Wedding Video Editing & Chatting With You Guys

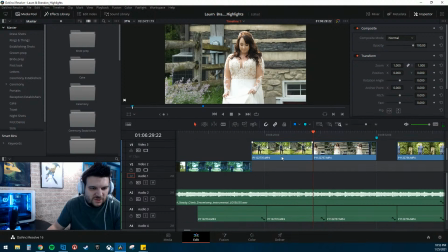(45:31)
We increase this clip a little bit. Let's get back down here because we don't need all that.
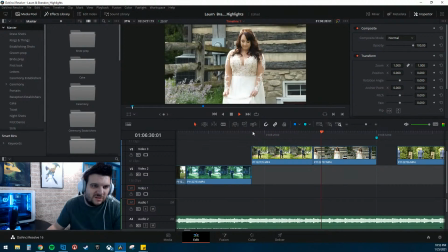(45:36)
We've increased this clip. Let's make sure that we're still good here. A little bit of a tilt there, but not too bad.
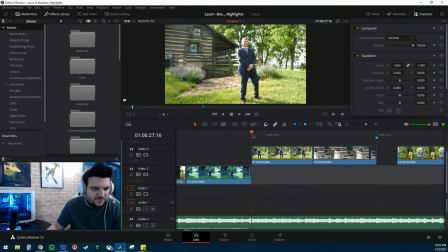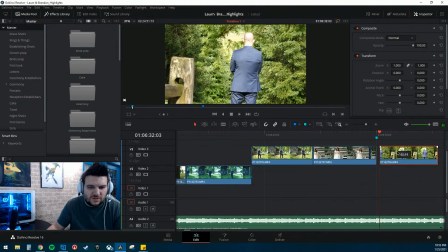Now see, for this, I would like to see just a little bit of a tilt because it kind of gives it a little bit of a.
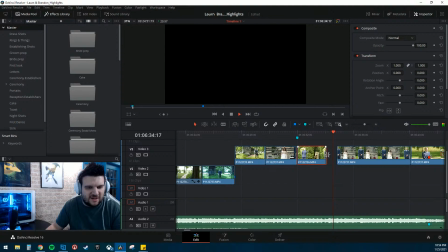(46:10)
I'm not that good yet. I'm not there yet. So let's see. All right, so the music is changing here. Let's move this down here.
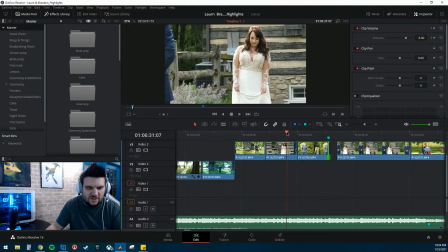(46:22)
Extend that out just a little bit.
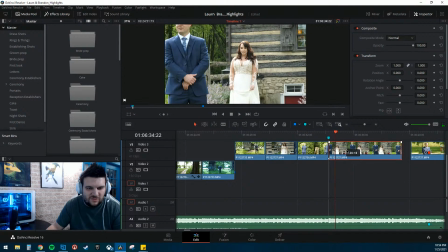(46:26)
Okay, and then we can bump this. So this is where we got to be careful because.
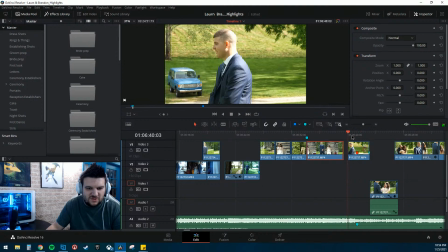(46:31)
If you'll remember, this is where the music changes and we've got the kind of grand reveal.
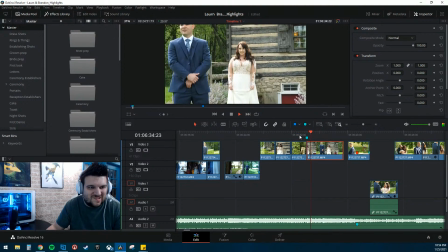Okay, so her looking away. I don't know what she's looking at, but we're not going to use that, I don't think.
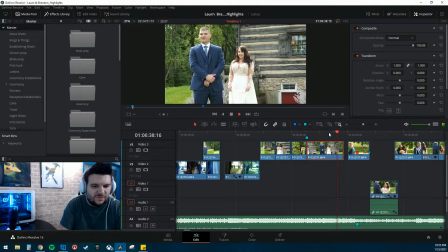I think this right here, we'll chop that down.
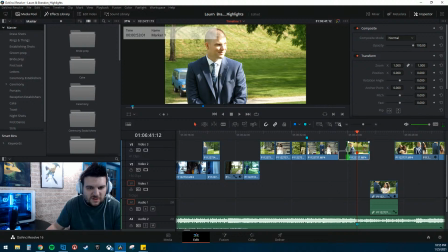(47:09)
And let's see. What does this look like? That's not bad.
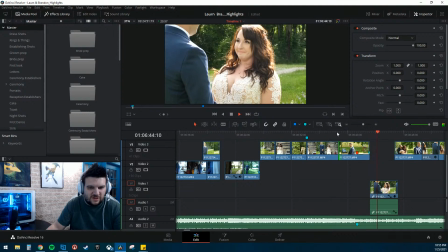(47:24)
Okay, that lines up good.
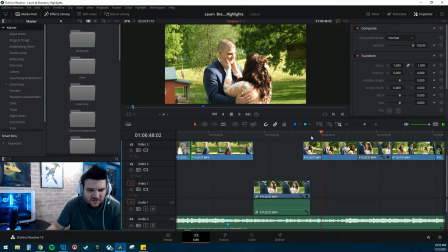(47:30)
Where do we want this right here?
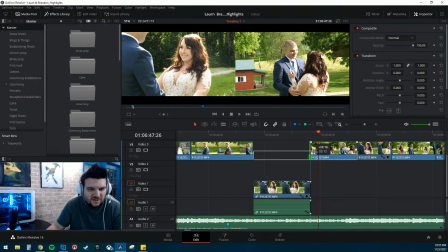(47:34)
Okay, so I like that we're seeing her hands go.
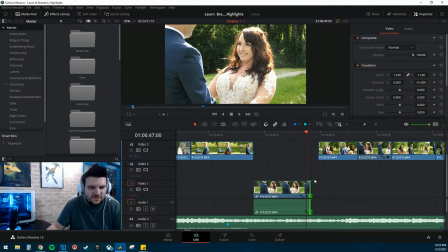(47:44)
See, that kind of screws with this.
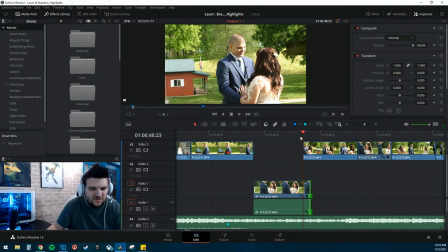(47:50)
What if we do just a little bit?
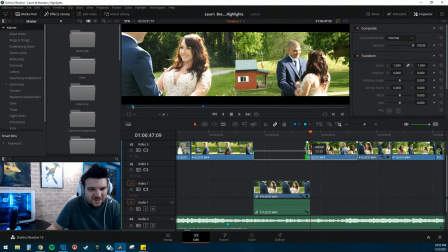(47:54)
Like, we still want to get the motion of her hands going up, but we want to be closer to that beat.
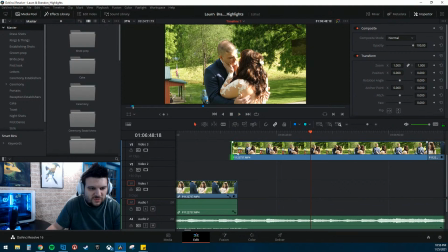(48:05)
Yeah, that's not too bad. Maybe bring it back just a little bit more.
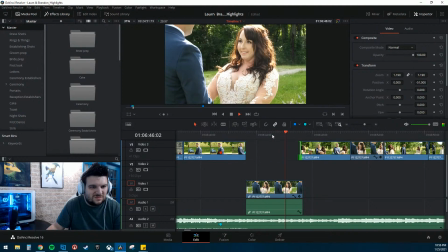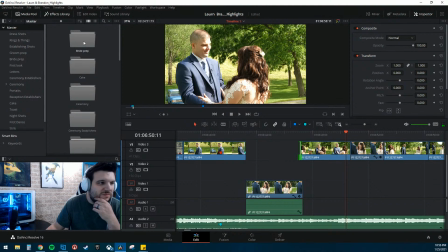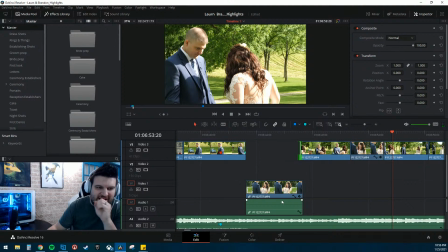(48:34)
So the other thing that you want to work on that I'm trying to do better at is not having every single thing on a beat, like every cut on a beat.
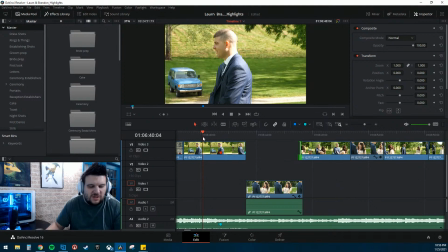(48:43)
So, the leading up to it, this kind of sets the tone, like, okay, a little one there and then one more.
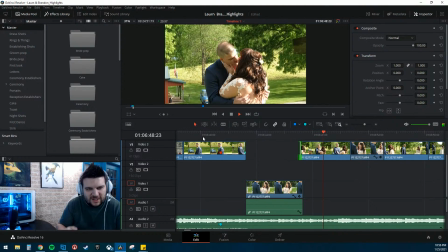(48:54)
And then maybe we can kind of leave the rest to kind of flow,
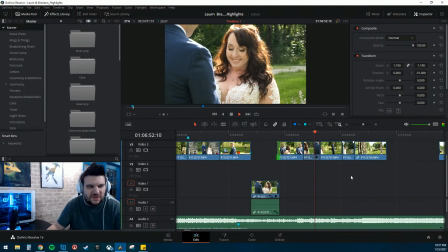(48:58)
because this last part that we did actually kind of makes a little bit of sense with how things play out.
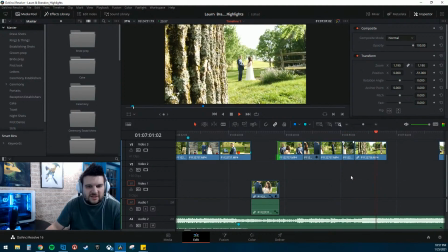(49:07)
And then this, yeah, I think that works out pretty good. I like that. That turned out pretty good. So that'll be the first look.
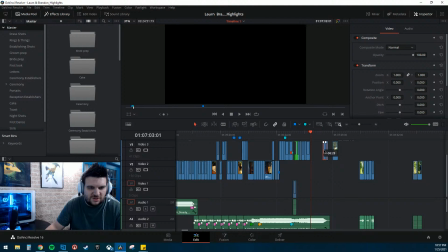(49:16)
And we're actually moving pretty far along here. So after the first look, the couple, since this is an elopement, the couple then kind of gets their boots on and things like that, and that's probably where we can bring this stuff in.
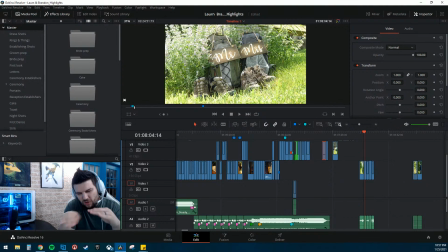(49:35)
And they hike down to where this waterfall is at this one park.